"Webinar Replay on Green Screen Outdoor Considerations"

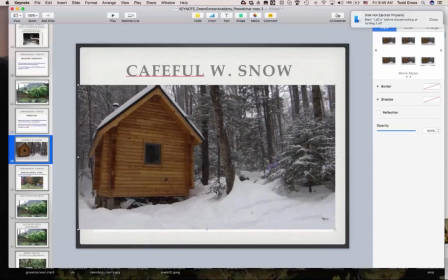(32:38)
And as this snow falls, it appears to fall in front of you, even though it doesn't. So if you put yourself in front of this screen, the mind tricks you into thinking the snow is falling in front of you, even if it's not.
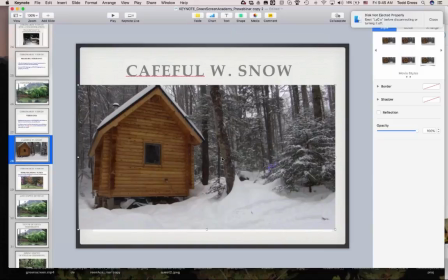(32:51)
Now, I don't have the example of it right here, but believe me, it looks really good to be in a light to moderate snowy environment in terms of adding realism. It just looks like that snow's passing right in front of you, even if you're wearing a big down jacket. And that's what you should be wearing, of course, if you place yourself in that screen.
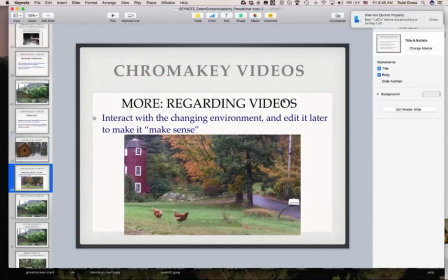(33:08)
The other thing regarding videos only is as the video changes, as the environment changes, you have the power to actually make it all make sense by editing it later and placing things
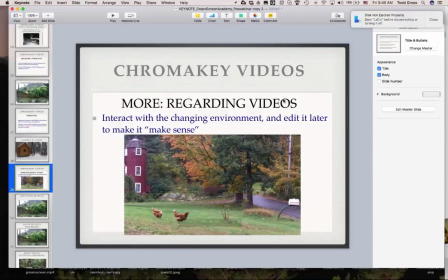(33:26)
time-wise to what you're saying. Now, what I'm talking about here is interacting with the characters. So who are the characters in this particular video? Obviously, it's the chickens.
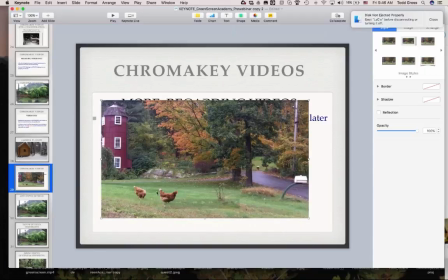(33:44)
So these chickens just walked right up and through this video when I shot it. Now, when I put myself in front of it and I did a sales video, in the middle of the sales video, I stop, I look to my right, and I say, oh, where'd you come from? So that makes it look very natural.
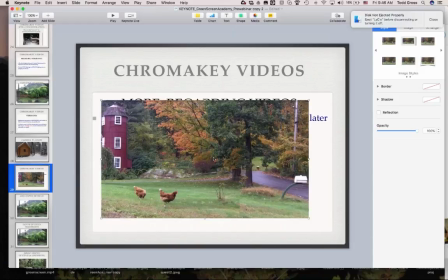(34:03)
When you actually look down at the chickens and say, whoa, and other things like that can happen. If it starts raining in this, I could talk about the rain that just started. If a car drives by, I could say, let's wait for the cars to drive by.
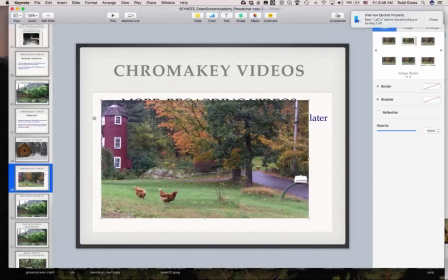(34:18)
In a jogging scene, I have talked very frequently in my jogging scene about the jogger, you know, the woman or the man joggers, they jog by. I say, you know, I actually say hello to the jogger as they pass by.
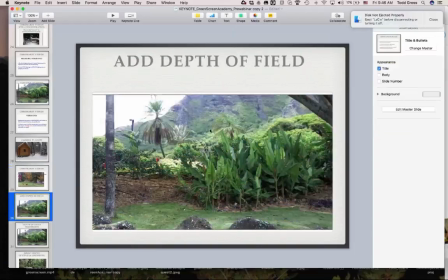(34:32)
Let's talk more about depth of field. There is some software out there that allows you to add depth of field to videos, not just stills. Now, still images are easy to add blur to. It's easy to make it out of focus so that it looks better.
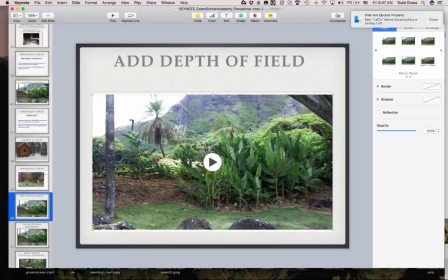(34:50)
And the reason it's easy to do that on stills is because you just put it into something like Photoshop and then just, create a blur. You just blur the image. Videos, it depends on the software that you're using. The Explaindio group has a very easy software.
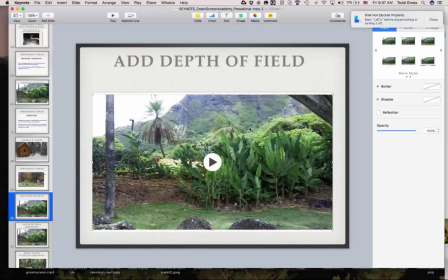(35:07)
I think it's called Explaindio FX Creator or something like that, where it allows you to actually fuzz out. One of the effects is to fuzz out the video behind you. And in fact, I think I have an example of that in a minute. I think, as a matter of fact, it's this one.
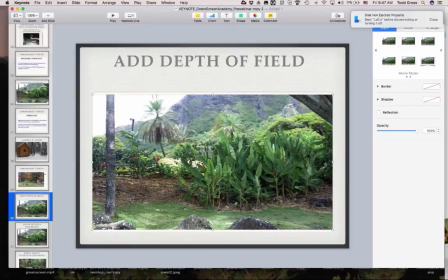(35:22)
My favorite Jurassic Park one, all right, that I showed you earlier. This is clear. You can see the background is all completely clear. But then I added depth of field right here.
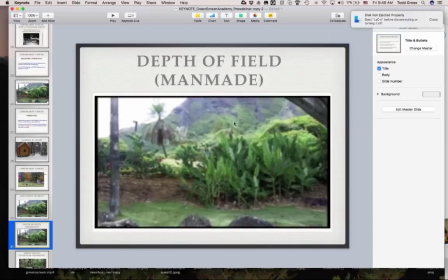(35:34)
Do you see how it became much less clear? Now, this is good and it's bad. The reason it's good is because we've now got the background to blur out, similar to what would happen in a natural scene.
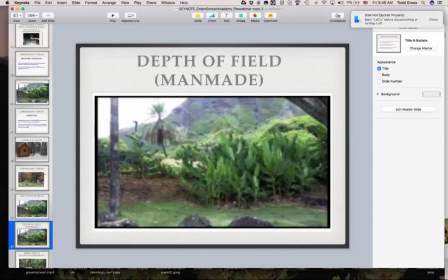(35:48)
All right? We've actually added it here. The bad news here is that the foreground rocks are also blurred out, and this tree is also blurred out, and that should be less blurry than the background.
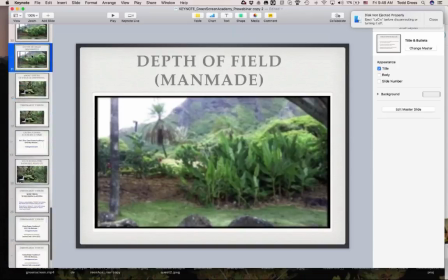(36:00)
And that's why I encourage you to find videos or shoot videos that have real depth of field, like this one.
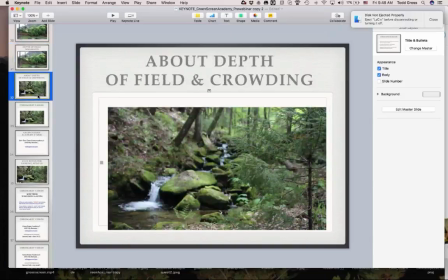(36:09)
So I shot this just a few days ago. And I shot this right out my backyard in Vermont. All right, front yard. It's not even a yard. Let's call it back forest. But right off my porch. And we're looking at a stream with waterfall. And the waterfall is just a little fuzzy.
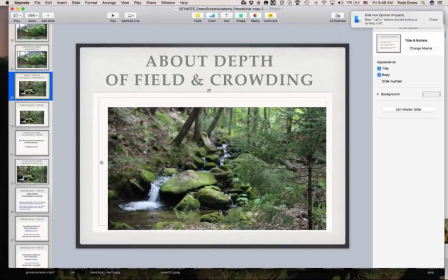(36:28)
The stream behind it is a lot fuzzy. The woods way behind are really, really blurry. And that's because this is true depth of field. But what's important here is there's a tree in the front. This is a black spruce. And you can see that that's crystal clear.